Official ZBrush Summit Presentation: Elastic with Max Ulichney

So these were some, so a lot of our poses were inspired by a print campaign, photographic campaign that they did. It was really beautiful work, so we just adapted it and worked with it. And worked with these great extreme poses. That's another shot of Alves that you can see in the spot.
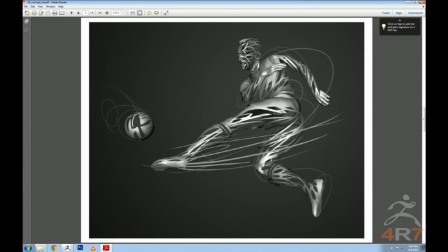2488s
So this was, along the way, this was a bit of concept art that was actually a paint over of one of our models.
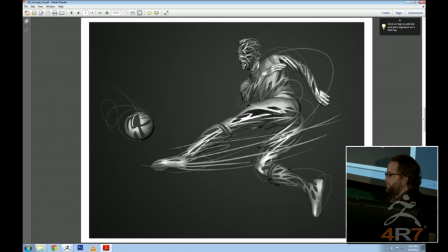2495s
So we actually, we scanned, we cyber scanned, we didn't actually cyber scan the players, but because they weren't available, but we cast our Native American and our Aztec, and I'll show you that in a minute. We cast players.
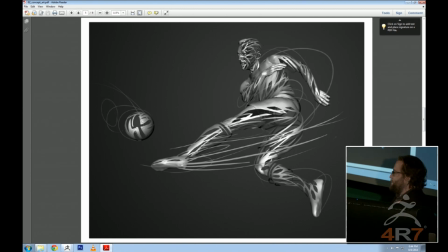2514s
We actually used our color artist at the office. He came in full gear, and we scanned him. We scanned Andy Hall, like I said. He was one of the fans, because Andy, as the couple of Elastic people who are watching this will know,
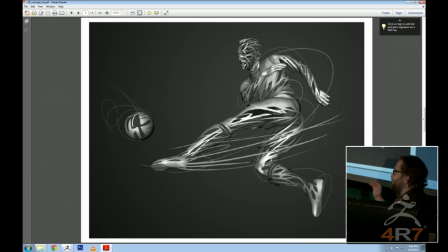2529s
when there's a football match on, you can hear him from across the building. And that's not even a joke. He's screaming. You know exactly when a game is on, even if you didn't know a game was on. So, he was the perfect avatar for our fan. So we played homage to him there. So I'll come back and show you some of that stuff,
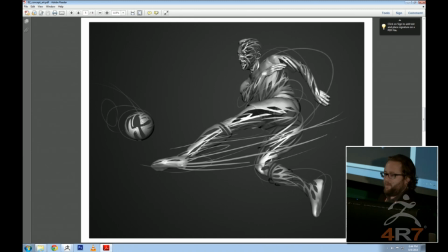2548s
but this was a paint over to try to figure out the vocabulary with one of our great poses that we had that we sculpted. So we had some variations in here to try to figure out different approaches to tie in the pattern of the shoe. He had this kind of hexagonal pattern, and we were trying to figure out ways to tie that in, and this is what we settled on
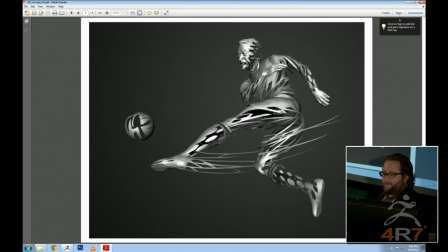2567s
with kind of this like halftone sort of pattern on his arms and legs, and then sort of called it to mind a little bit in the body here and there, and a little bit on the head. We got a question here in the audience.
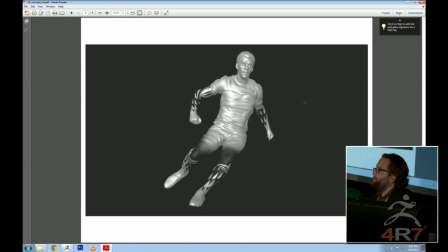2579s
Yes. Just follow the iPad light. Sure. There you go. Got a question here. I'm going to hand him the microphone. Did you use ZBrush in the concept phase? Like, did you go in and model a character in pose and then just use snake hook and pulled out those strings?
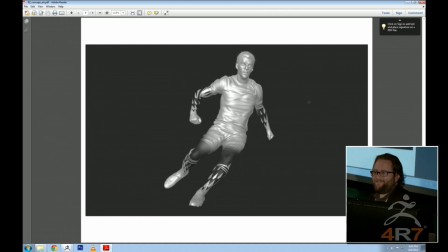2596s
Or did you only use painting? I've got the perfect thing to show you, actually. This was our first workflow test based on some of the concept art.
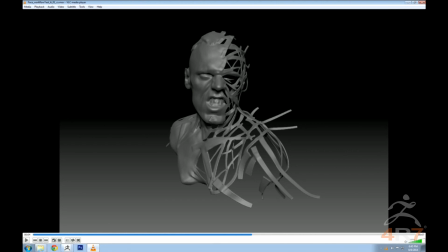2607s
We went through a few versions with snake hook, with a few other things, and we were finding that it was a little hard to control when they would just fly out into space. We kind of needed a little bit more precision and just stay a little bit closer to the surface of the geometry in order to kind of, if you stray too far, you kind of lose the shape.
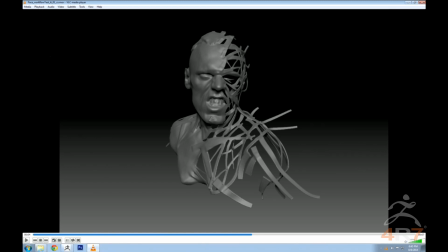2626s
So we were always keeping an eye on silhouette still as much as we could. It obviously fell off a lot, but given the challenges, we still needed it to be recognizable as the players.
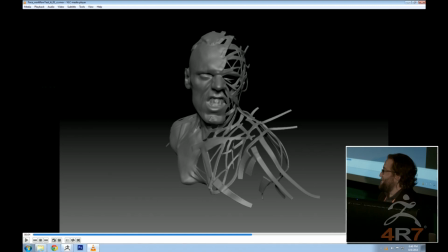2639s
Even the defenders needed to still be recognizable as humans. So Christian Sanchez put this together.
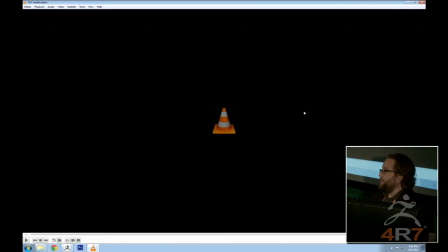2647s
This was the first time we were like, okay, we're onto something here. And I'll show you the technique that we used in a minute.
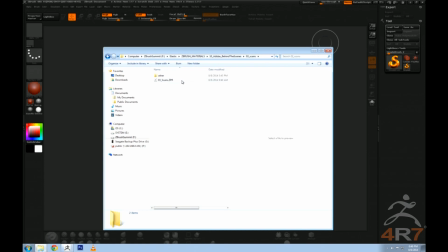2656s
Let's see. So here are the scans we did. Let me jump into ZBrush finally.
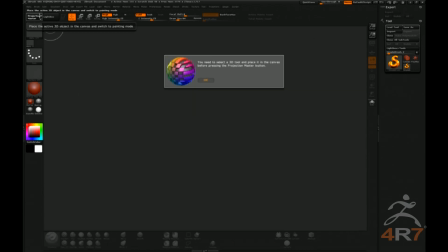2662s
Oops, not Projection Master.
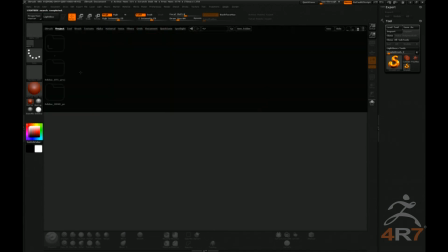Scans, no. Did that work?
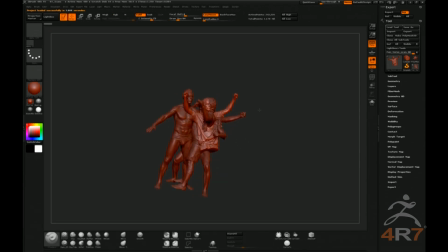So we'll go one at a time. These were done by, the scans were done at Scannable with Travis Renke.
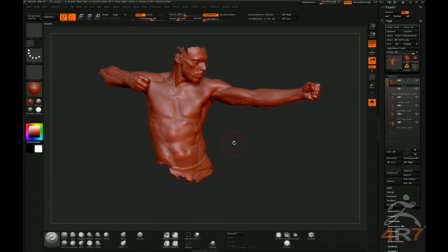2689s
He's a Texas-based artist that we love to work with. He's a really, really talented guy, like just really cool, super collaborative, and he came up to meet us in Santa Monica, where we're located. And we used two different scanners, an Artec Eva and an Artec Spider.
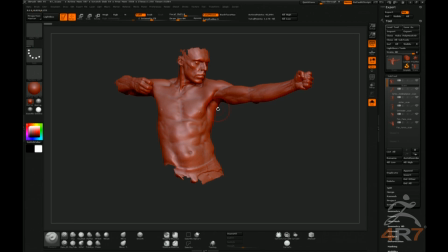2705s
The EVA is great for like broad capture, like full bodies and things, but it doesn't do great for like high detail faces.
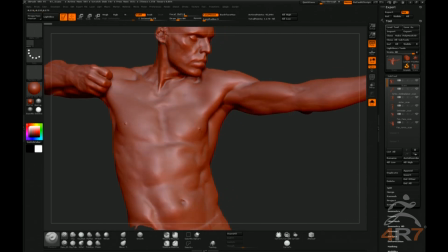2712s
As you can see here, it really nailed the body at the perfect resolution for us, but you start to lose a little detail in the face.